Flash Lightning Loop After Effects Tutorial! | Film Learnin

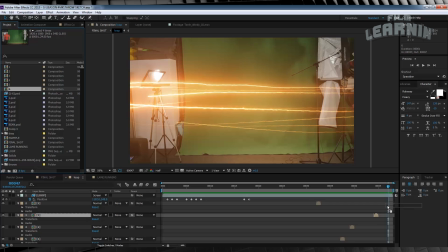[4:11]
And if you don't know how to do that by now, just wait till the end screen and check out the lightning throw episode.
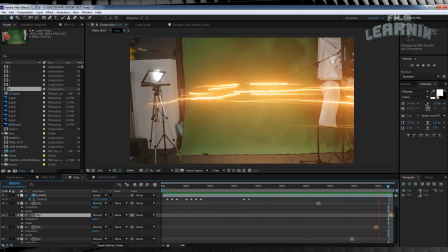[4:15]
All of the position animation stuff is explained in there. So let's take a look at what the end result should look like.
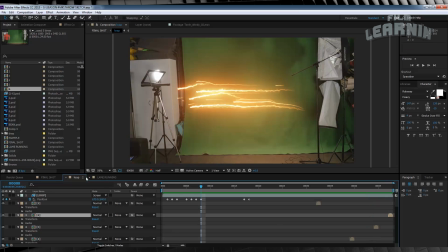[4:22]
Nice. Now, just like with our lightning throw, be sure and throw on a little lens dirt and camera shake to make it look all really spiffy.
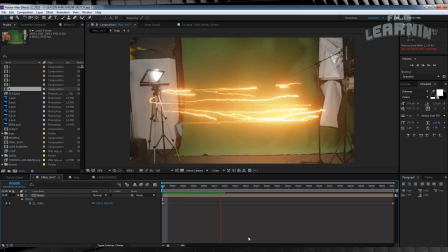[4:29]
Let's check out a preview of what that looks like.
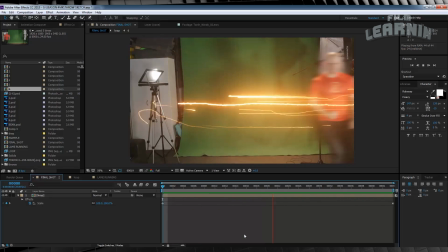[4:32]
As always guys, if you want to know how to use the camera shake and the lens dirt, just hit up the end screen where I've got our other strike tutorials that show you how to do that.
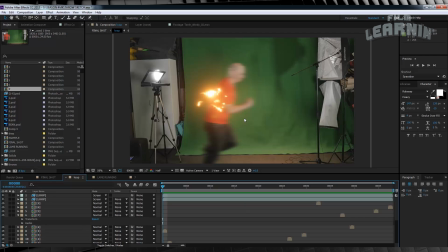[4:41]
But before we move on, I hear you ask, what if we want to run the loop around something or someone?
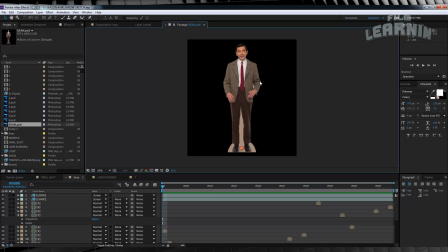[4:47]
Well, that's also pretty easy. So for example, let's just grab this Mr. Bean still I happen to have lying around in my project folder. And if you're asking, why have I got a Mr. Bean still in my project folder? Doesn't everybody?
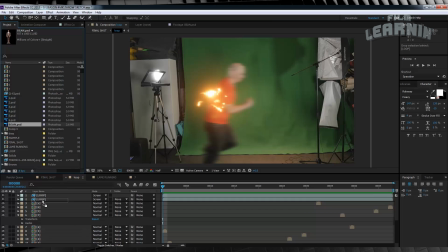[4:59]
Anyway, let's just drag and drop that in our comp underneath our loop layer, but above all our still frames, like so. And then we'll also hit Ctrl D and add a copy above our loop.
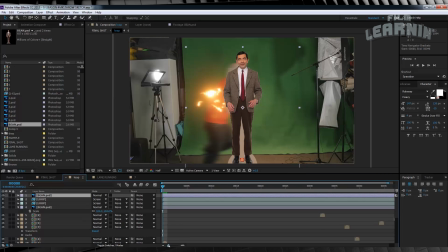[5:11]
Now, that copy above our loop, we only want it to last for the first two frames where our loop is just beginning and our actor is running behind the figure,
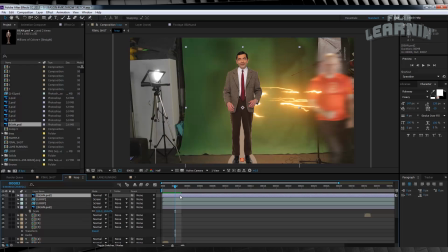[5:20]
which will sell the effect of our speedster starting behind our Mr. Bean. So let's go ahead those two frames, and then highlighting our top Mr. Bean layer or our top actor layer, we'll then hit Ctrl Shift D and delete the excess from the entire frame. Now if you like, you can also add a little bit of choke to that layer to have a little bit of the lightning peeking through.
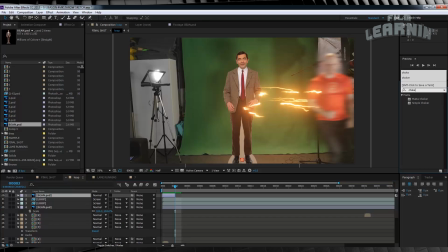[5:38]
To do that, head over to Presets and type Choker.
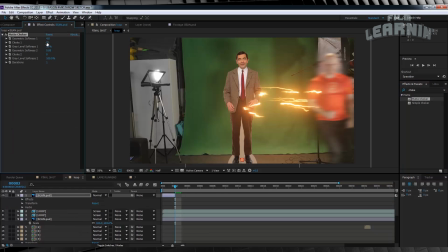[5:41]
Then we'll just grab the matte choker, drop it on in, and then we'll just increase the choke size and the geometric softness above.
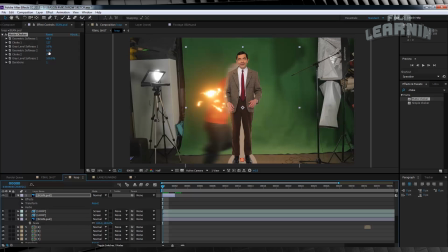[5:48]
Feel free to have a play with both of these settings and find out what works for your shot. There we go. Then we've just got a little bit of that glow sort of peeking out over the edge.
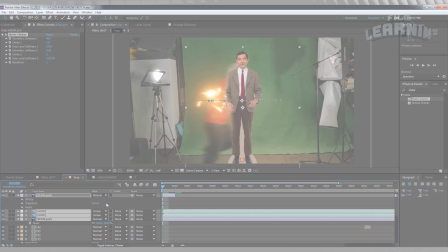[5:55]
Now believe it or not, that's it.
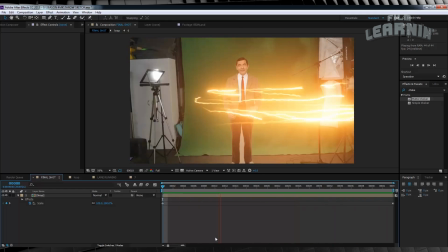[5:57]
If we check out a preview, you can see our speedster and lightning are moving so fast that it actually looks like they're running around our Mr. Bean or our actor. Pretty cool, huh? Now gang, if you want to use an actual actor, it's a little more tricky, but not too much.
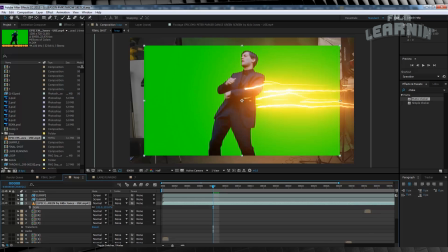[6:10]
You either have to shoot them on a green screen to get the alpha channel completely,
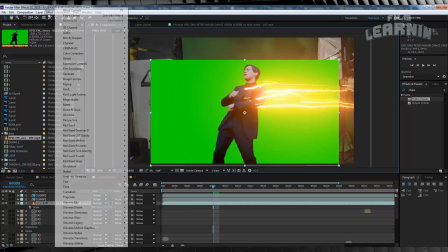[6:14]
or shoot them separate to your speedster actor and then draw a rough mask around them to place them in the scene.
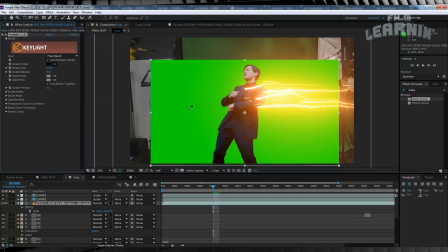[6:20]
If they move around a little bit, you may have to animate the mask path, but we all know how to do that at this point.
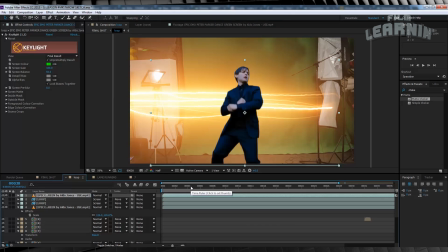[6:25]
Now I say a rough mask because just like with our still here, all of the speedster frames, the camera shake,
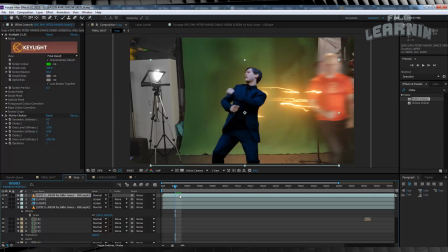[6:31]
the lens dirt, and the loop animation will really hide the fact that your speedster isn't really running around them.
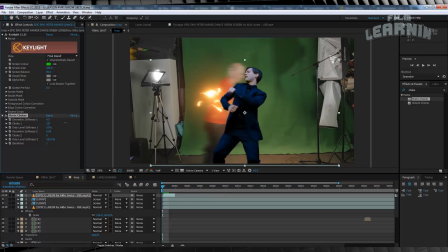[6:36]
But that's the trick, gang. Now before I go, be sure and grab the download pack that contains our lightning launch.
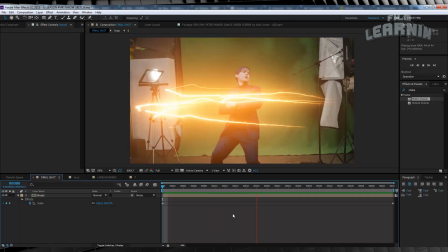[6:43]
That's the thing that's going to actually hit your actor or hit whatever you need. I didn't have time to finish the animation on this one last week, so be sure and collect the whole lightning set, gang.
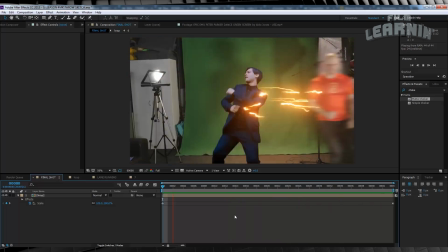[6:51]
And if you do want a quick tip on hitting someone with that lightning, just let me know down in the comments. Add up all those steps and you get something like this. Let's do this.
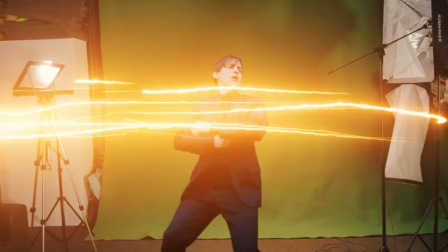So guys, that's the second part of our lightning throw episode, running around a loop with someone actually inside the loop as well. As you can see, it's really not that hard, and it's a cool little bit of still animation as well. Now gang, hopefully next week I'll be back to 100% and I can tackle that iron fist effect, but right now I'm gonna grab some rest and get myself back to normal so I can actually look after my son and the rest of my family and stop snotting all over the damn studio. So for now, that is my time. If you enjoyed the video, please like and share it. If you're new here, please snot all over that subscribe button. You can also check out my Patreon up there. The buy-in is only $1, so just check it out if you like. We've also got the two other strike videos over there. Just check them out. Lots of cool information. We've got the strike running effect here, and we've also got the lightning throw right here, which is part one of this tutorial. My social media crap is above my head as always. And until next time, keep learning.